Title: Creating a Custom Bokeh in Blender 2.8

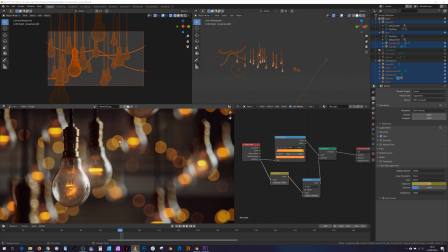[0:00]
Hello, I've just started playing around with custom Bokeh in Blender.
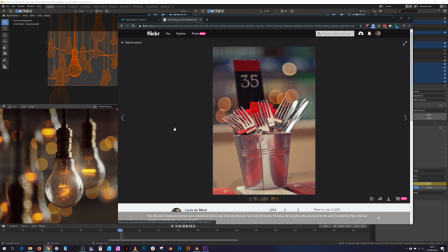[0:05]
For those of you that may not know, Bokeh describes the balls of light that come from very sort of small point lights,
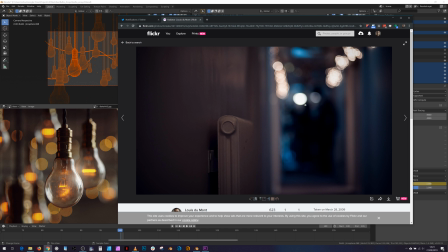[0:13]
defocused and captured with a large sensor camera and usually a wide aperture lens.
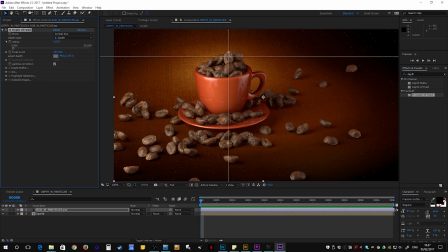[0:19]
In a previous video I made, I covered how this effect can be created in your compositing app of choice.
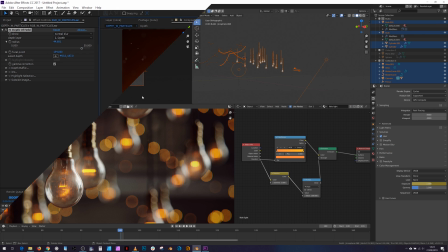[0:26]
However, with new modern path tracing renderers like Cycles,
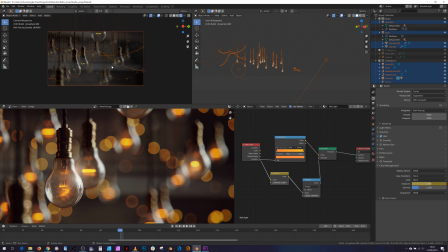[0:30]
and a nice GPU or GPUs, the same effect can be produced in camera, so to speak. One of the main benefits of doing this is you don't really have to worry about transparency or semi-opaque materials that would normally cause issues when using the defocus and post method, as you are reliant on a depth map.
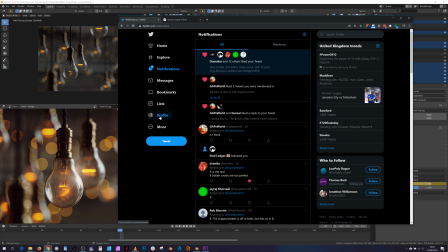[0:49]
Yesterday I posted a tweet with two examples, A with a custom Bokeh and B without a custom Bokeh,
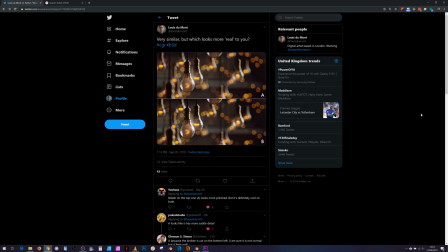[0:56]
and the majority of people thought that A looked more real, seemingly because of the extra level of imperfection.
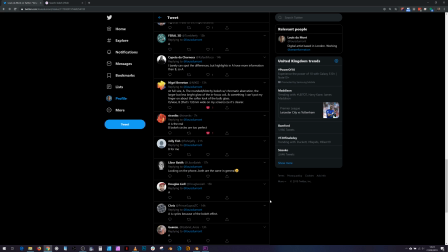[1:06]
Although I will accept that a lot of the people that answered were from a creative background, so that may be slightly biased.
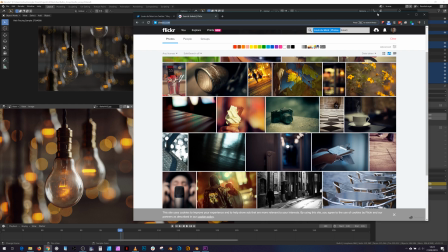[1:13]
But nonetheless, it assured me that the effect had some merit at least.
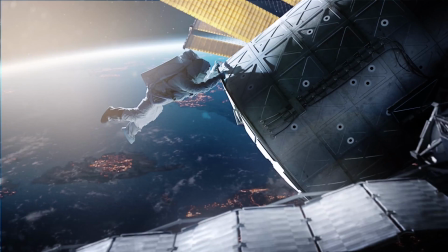[1:17]
It could also be handy for VFX work, where a director of photography has chosen a particular
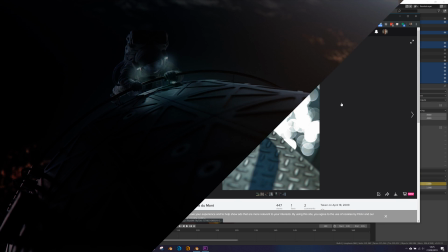[1:23]
characterful lens that has strong chromatic fringing or a particular texture to the bokeh balls.
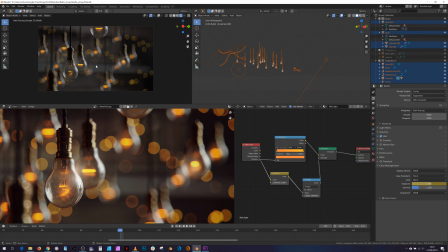[1:29]
So how do we go about creating this effect? I'm going to use Blender and Cycles, but I'm pretty sure this concept would apply to any other renderer or package that uses path tracing.
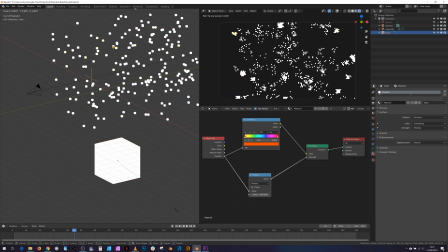[1:39]
The bokeh effect is best seen on small, very bright light sources.
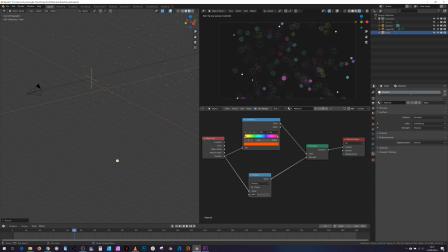[1:45]
As you can see here, the smaller we get, the harder the edge of the bokeh ball. So for example,
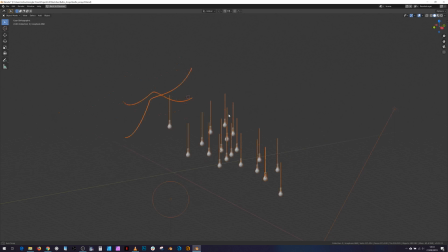[1:53]
I'm using a group of hanging light bulbs with tiny little spherical lights in the background to enhance the effect. For the camera, we're going to set up a slightly longer focal length, a bit more telephoto,
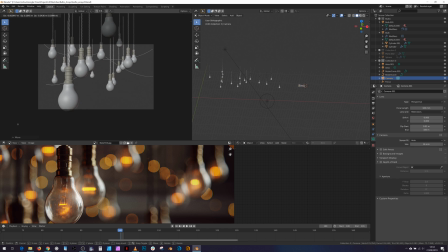[2:07]
as real-world wide-angle lenses rarely have particularly shallow depth of field unless you're very, very close to the subject. Okay, let's frame up our camera nicely and create an empty.
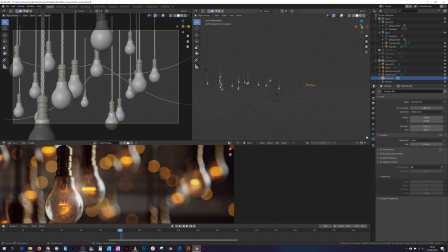[2:20]
And we're going to use that to reference our depth of field and start playing around with the look.
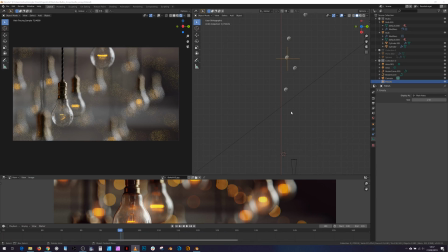[2:28]
Now we need to do the complex task of modeling a box. So Shift A, Mesh, Cube, done. This will be our new camera aperture, or iris.
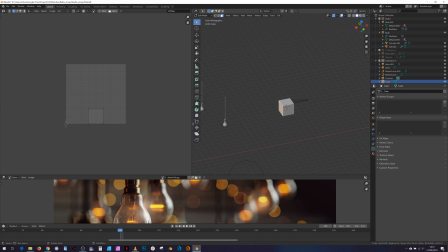[2:41]
One other thing we need to do is just jump into the UV layout and make sure that the outward facing poly occupies the entire UV space. Now let's parent our box to our camera so they can move in unison.
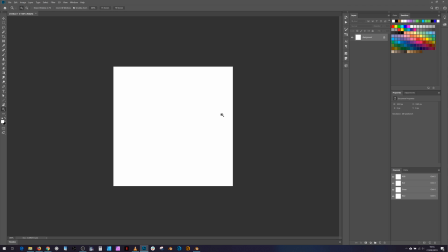[2:59]
I'm using Photoshop here, but you could use any other design application, even Blender directly,
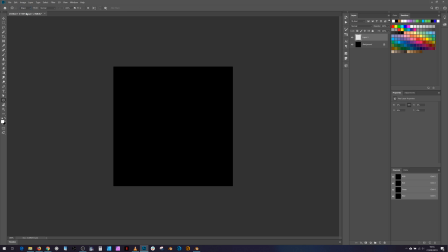[3:03]
or shine a small light down a camera lens to capture the bokeh directly for VFX work or matching defocused elements. So here I've just created a 1x1K image, and I'm going to start creating the
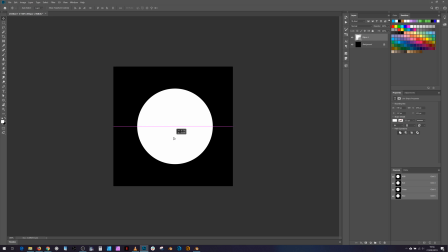[3:18]
transparency map that we're going to use to let the light into the camera.
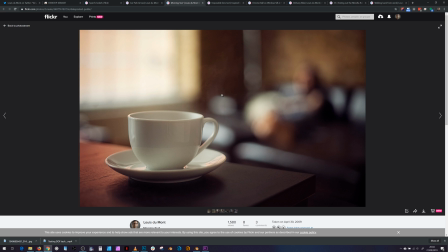[3:23]
As we can see from references, there is no such thing as a perfect lens.
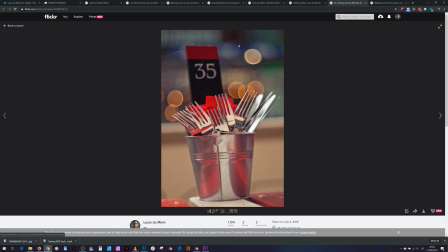[3:29]
There'll often be a bit of color fringing, little specks of dust, and maybe the occasional hair.
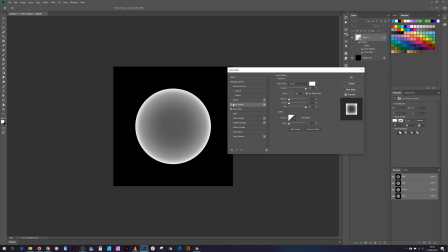[3:37]
And most show a slightly brighter halo around the bokeh ball itself,
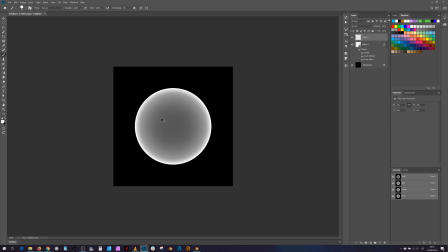[3:43]
perhaps due to the lens elements, or maybe even catching the light on the aperture blades.
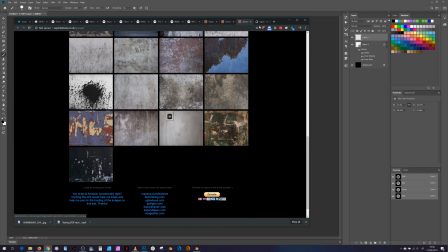[3:49]
So let's put in those details.
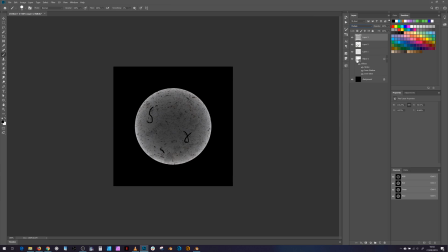[3:53]
I found you can be pretty clumsy while adding elements, as faint details tend not to show up all that well.
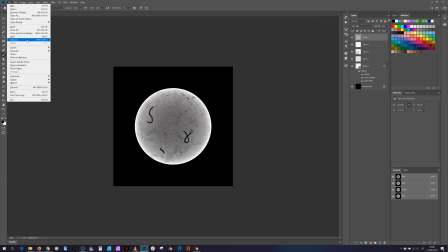[4:01]
Okay, with all that done, let's export a PNG and jump back into Blender.